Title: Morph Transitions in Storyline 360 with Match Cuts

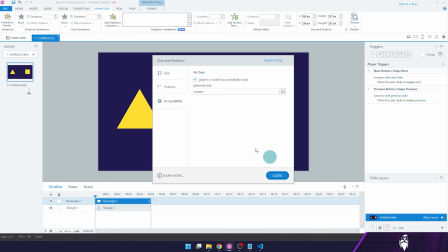247s
So I've set the accessibility text for the triangle to triangle and the one for the square to square.
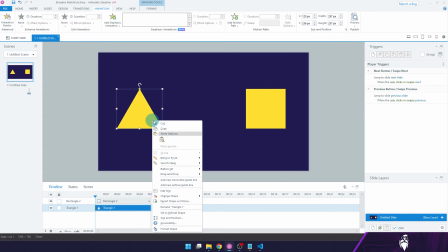254s
And I deleted the motion paths and reset the timelines so the objects will show from beginning to end.
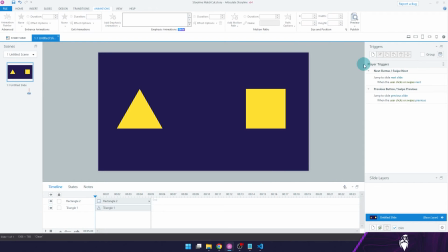262s
We won't be using the storyline timeline moving forward.
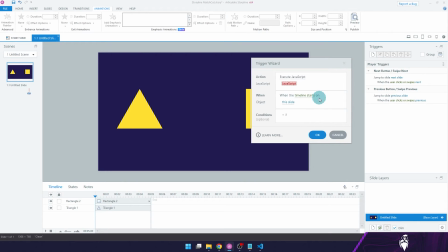266s
Then I'm going to create an execute JavaScript trigger, which will run when the timeline starts on the slide.
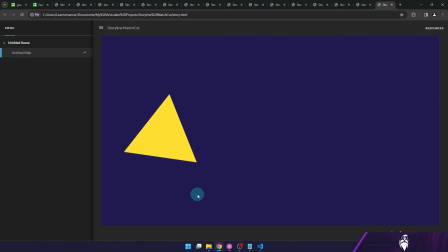273s
So after a lot of trial and error, here's what I came up with.
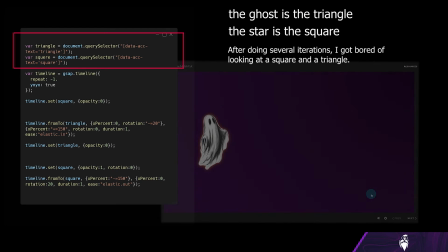279s
First off,
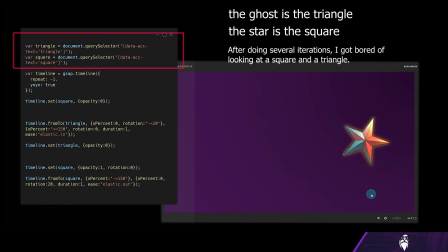281s
I selected my two shapes using the accessibility text name and store each of them in a variable.
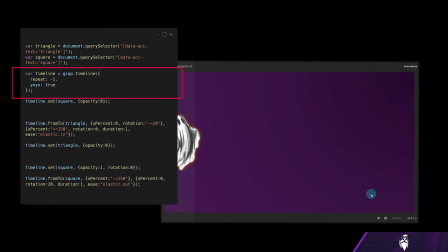289s
Then I declared a GSAP timeline and stored it in a variable called timeline. This GSAP timeline has a repeat of -1, which means that it will run forever. And I also set a yo-yo to true, which means that after the animation has completed,
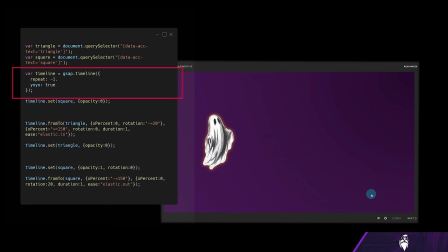308s
it will play in reverse until it reaches its starting point. With these two parameters set, our animation will play indefinitely. So now I set the opacity of the square to 0 at the start of the animation,
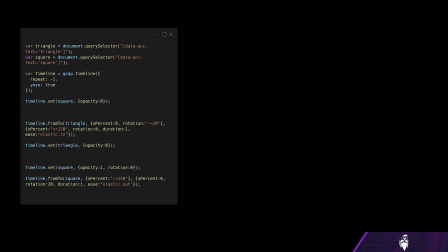324s
so we don't see it once the animation begins to play. Then, over 1 second,
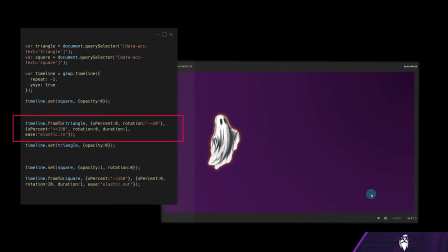331s
this line moves the triangle from an initial position of 0 and a slight rotation of -20 to plus 150% towards the right and a rotation of 0. I also gave it an ease of
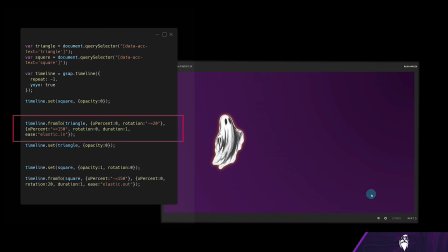349s
elastic.in for some character and acceleration at the beginning of the animation. So once that movement completes, the triangle is made invisible.
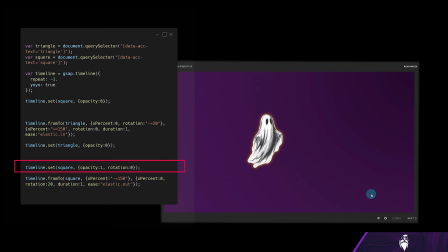363s
And then the square is made visible with an opacity of 1 and a rotation of 0. Then, for a duration of 1 second, the square moves to a position of
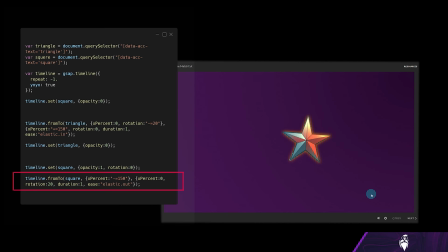376s
-150% on the x-axis. So it moves from that position to 0% in the rotation of 20, with an ease of elastic.out, which means it will decelerate towards the end of the animation.
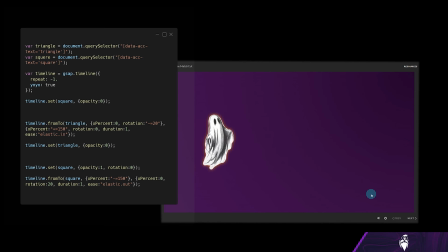393s
What's great about this is that you can then change out the objects for other images, and the animation will stay the same if the objects are about the same size.
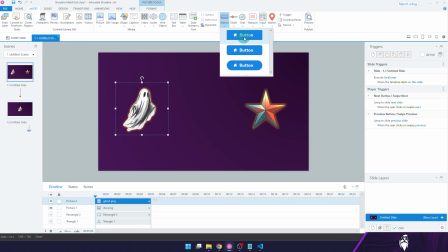404s
You could also have fully interactable buttons be animated like this.
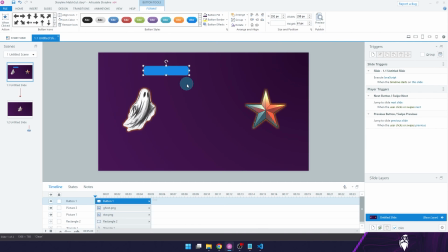408s
Here are some buttons I created. I changed the first one's accessibility name to triangle and the second one's accessibility name to square.
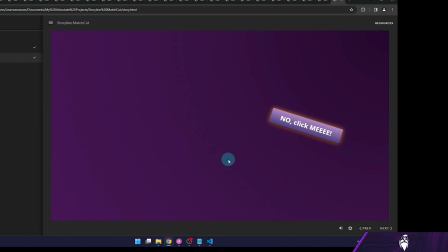420s
And now they animate, but I can click on them while the animation is running, which is fantastic.
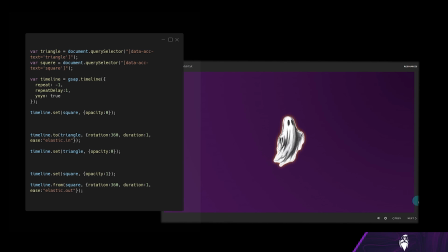428s
You could also create a morph transition using match cuts without even changing the position of the object. Here's one example in which I only affected the rotation. The ghost spins around and then becomes a star in the middle of the animation.
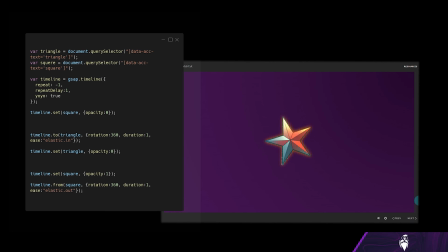447s
This animation looks like something out of a cartoon or an Adam West Batman transition. I think this came out even better than changing the position of the objects. The morph effect in this one seems way more believable.
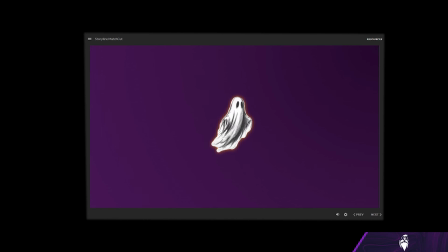461s
This was a really fun experiment, and it just goes to show how much is possible in Storyline, especially when you combine it with JavaScript and GSAP.